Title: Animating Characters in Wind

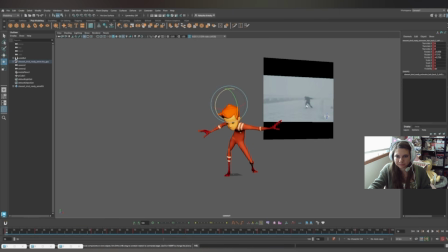752s
As you can see from here, I'm trying to mimic this body shape from the video reference. I squinted his eyes because his eyes wouldn't be fully open, like I said before with Elsa. I have his hair moving as well, just for a nice extra touch.
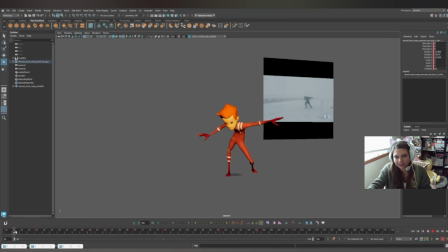772s
And I even added some foot foot twists. So if you look at the video reference carefully, and I know it's small here, right here you can see that his left foot,
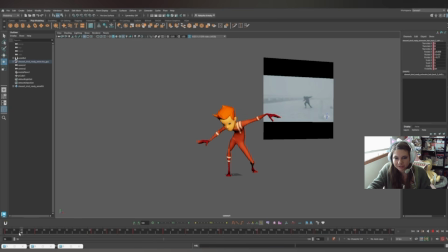788s
or his right, but my left foot in the screen is twisting a bit because he's trying to get like a good grip with his foot in the snow,
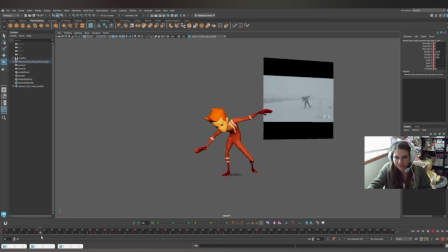803s
and the wind is pushing so hard. And then he's also trying to get a good position to walk with the other foot, so he actually moves it backwards, and then he almost falls over. And honestly, even though he's off balance, the wind's probably keeping him from falling over completely because it's so strong.
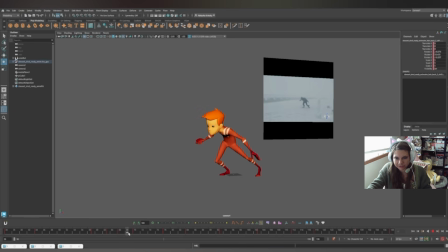824s
And then he moves his foot again, so we can start trying to walk through this as he gets into the right position here. Start walking and pushing through that wind.
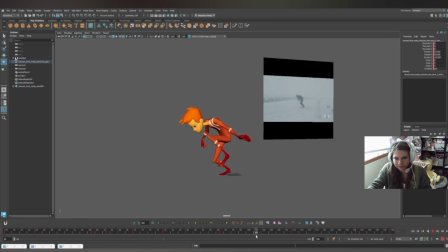843s
If you notice too, his knees are pretty much bent the whole time. They don't really ever get straight. He's basically walking like a crouch. He's like crouch walking through the wind because he's having a hard time standing up all the way because it's so strong.
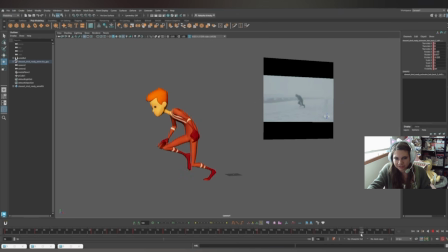863s
He's using all his force to push through it. Now, because wind is an invisible force and we can't really see it, one fun thing we could do to a shot like this after animating it is we could add some things flying through the wind just for effect. Because we get that he's walking through the wind, but
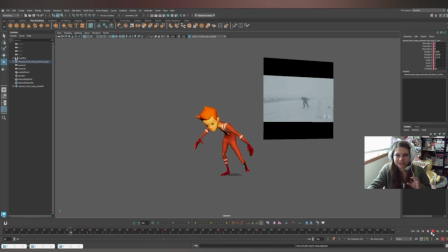885s
we could add more to it so that way the viewer knows right away that it's windy. So let's add some objects flying through the wind.
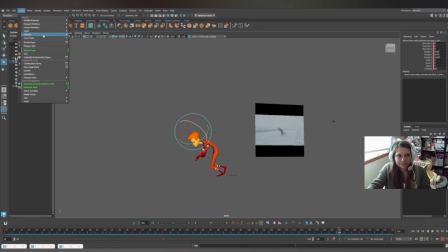895s
Let's create a sphere. Let's go to
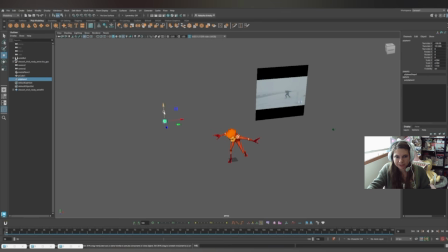909s
frame 1. We'll create the sphere, the camera. Let's have it out of the camera. Start it here. Then this wind's flying pretty fast, so let's try
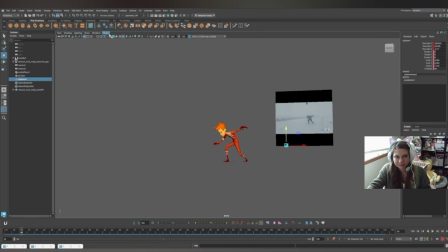931s
making it fly this way. See how fast that is.
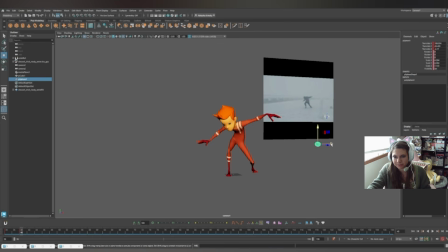936s
Oop, keep going to get it out of screen. It's pretty fast, but I think that's how fast it would be going. So, also, for motion blur effects, let's get some motion blur.
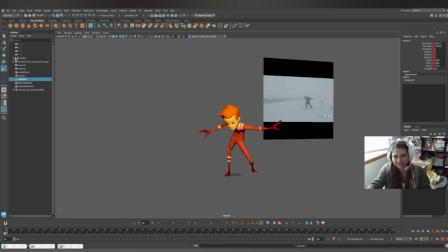Okay. Oh, it's actually still in screen. So let's get that out of screen.
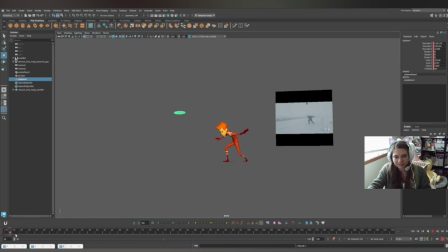975s
Then let's add multiples of this. So let's go ahead and duplicate it. Duplicate. Okay, so it didn't duplicate the animation, of course.